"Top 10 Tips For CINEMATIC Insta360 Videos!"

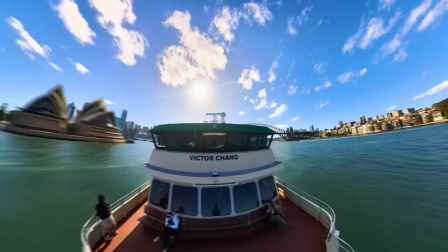0s
If you want to take your reframed 360 videos to the next level through using a more cinematic style, there are a few key concepts to consider.
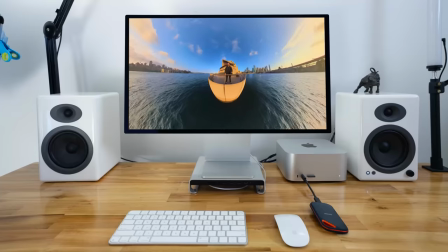8s
From choosing the right settings and shooting techniques to making creative editing and reframing decisions,
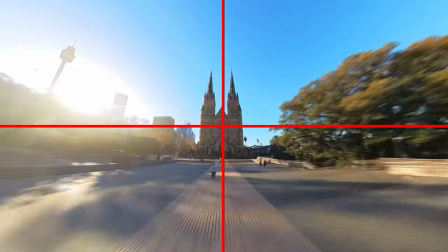15s
there are many different ways to add a cinematic feel to your shots. Achieving a cinematic look is one of many different areas you'll need to master as a 360 video creator.
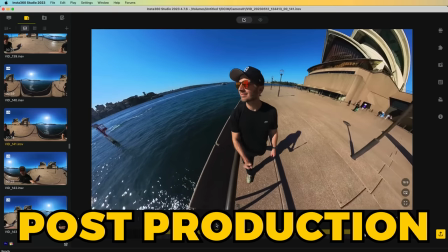25s
There's also choosing the right gear, mastering your editing and reframing process, knowing the best creative techniques, and so much more. Which is why I've developed my brand new course, 360 Video 101,
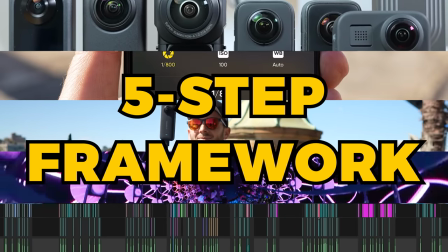37s
which lays out my exact five-step framework for creating viral-worthy 360 videos from scratch.
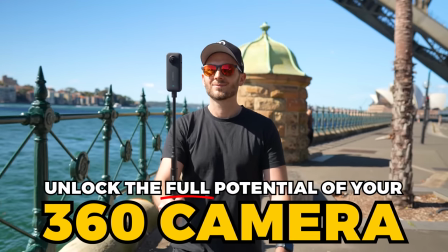43s
So if you get value from this video and are keen to unlock the full potential of your 360 camera, then follow the link below to learn more. For now though, let's dive into my top 10 tips for cinematic 360 videos.
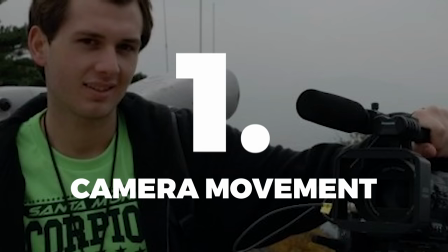56s
Tip one is that it's really important to utilize camera movement. I remember when I was back in film school and studying the great directors of cinema history.
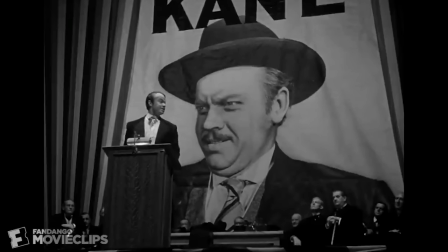64s
Something I noticed was that they used a lot of locked off shots on tripods and didn't really move the camera. So I thought, hey, that's what I should do, right? So I followed their approach and the films I made were admittedly a bit on the boring side. This is because these directors were greats in the 1940s and 50s, and cinema was only in its early stages back then. Fast forward to today and attention spans are so short that you have merely a few seconds to capture your audience's attention or they'll move on to the next thing,
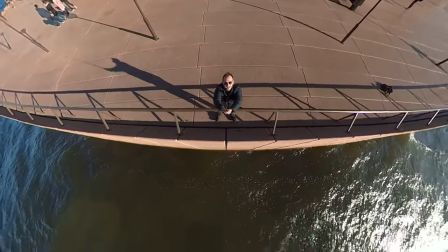94s
which is why you need to make your shots dynamic. And the best way to do that is by utilizing camera movement.
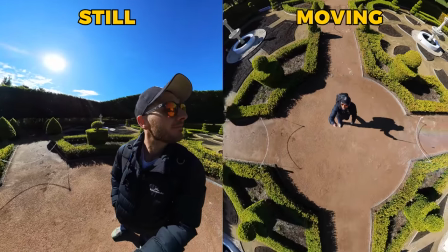99s
Even the most basic movement, like walking through your location with your camera on a selfie stick, makes it instantly more exciting than if it were locked off and not moving. And there aren't too many scenes that I can think of where it actually works better not moving.
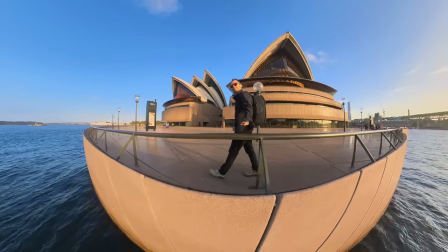113s
So whenever you're at your location, think about how you can move your camera around to create a more dynamic and exciting shot.
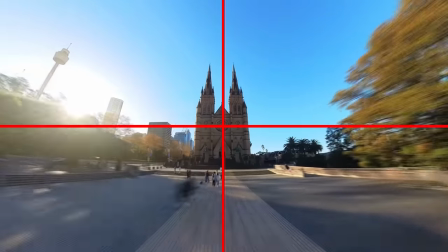120s
Tip two is when shooting subjects, making sure they're perfectly centered in the middle of frame.
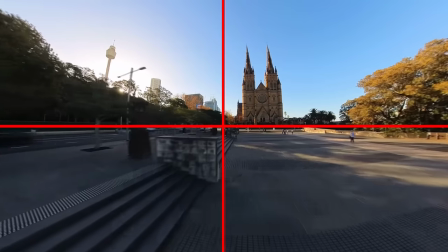125s
Whether it's focusing on people, objects, or man-made structures,
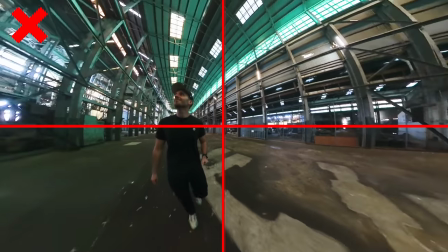129s
a slightly off center or side position won't be as visually satisfying as achieving perfect symmetry.
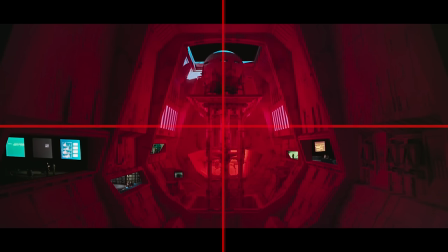136s
In traditional cinematography, symmetry is used to create a sense of direction and a visually pleasing composition.
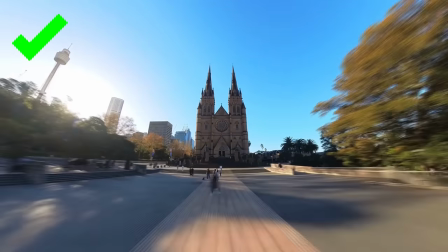142s
This same principle applies to reframe 360 videos if you want them to look cinematic. My next tip is if you're an Insta360 camera owner, which I know most of you are, using the hyperlapse effect with added motion blur.
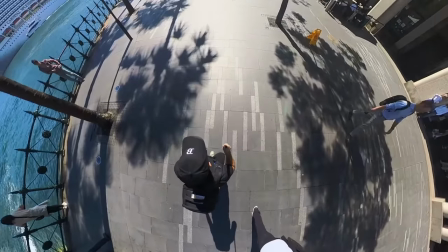156s
This effect is super simple to achieve. All you need to do is walk through a location in a somewhat forward direction, then later in reframing,
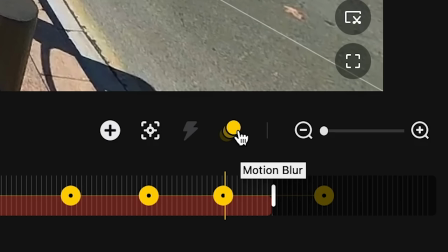164s
speed it up to 16 times, check the motion blur effect in either Insta360 Studio or the Insta360 mobile app,
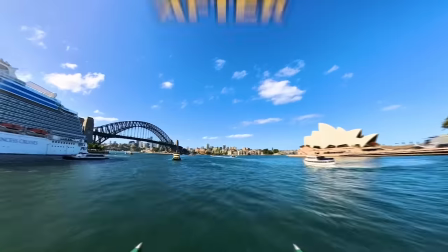172s
and this one effect alone can bring any scene to life, no matter how boring or everyday it might seem in real life.
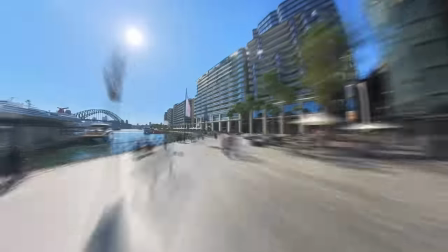179s
Turn it into a hyperlapse, add a motion blur effect, and suddenly, it's a visual masterpiece. The ideal length to film your hyperlapse is roughly between two and 10 minutes,
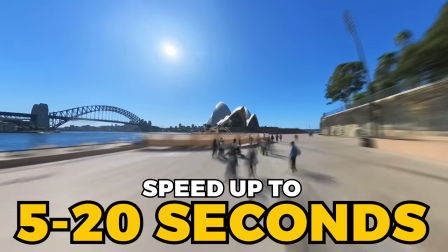188s
and then when you speed it up, you're aiming for a clip that's anywhere between five and 20 seconds. Another fantastic speed-related effect you might wanna try in the Insta360 mobile app is freeze frame.
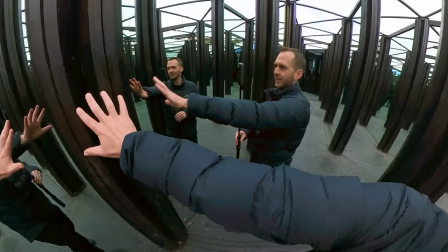200s
What freeze frame does is it takes a split second of your video, slows it down to super slow motion,
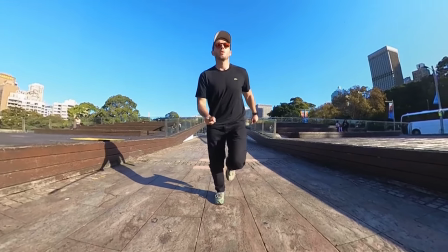206s
and then you can reframe from one side to the other, creating a matrix-like effect.
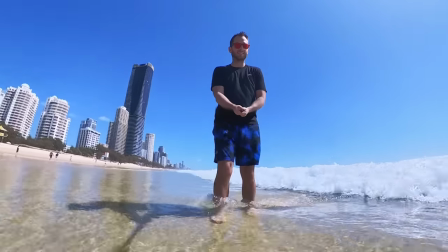211s
So if you've got any kind of action in your scene, the freeze frame effect can turn everyday moments,
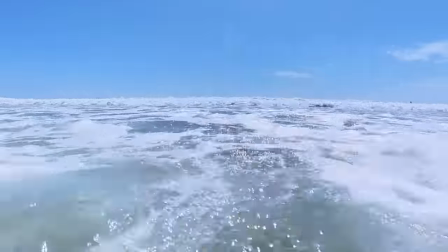217s
like me frolicking at the beach, into epic slow motion shots. Tip five is to make your camera movement as smooth as possible.
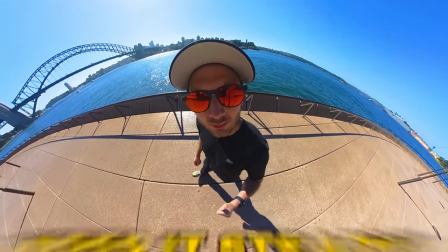225s
Despite most 360 cameras having perfect stabilisation, it's always a good idea to make your movement of the camera as smooth as possible.
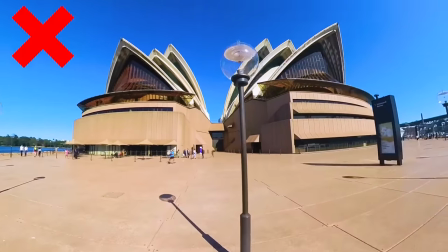233s
Too much up and down movement or side to side movement will still make your shots look shaky, even when they've been stabilized.
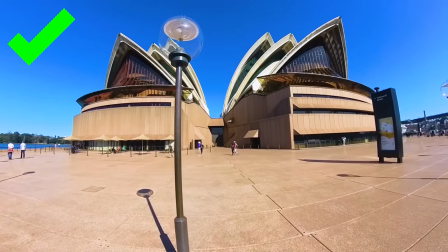240s
Whereas keeping your camera moves smooth and consistent, almost as if the camera were floating through the air, will produce the smoothest viewing experience later on.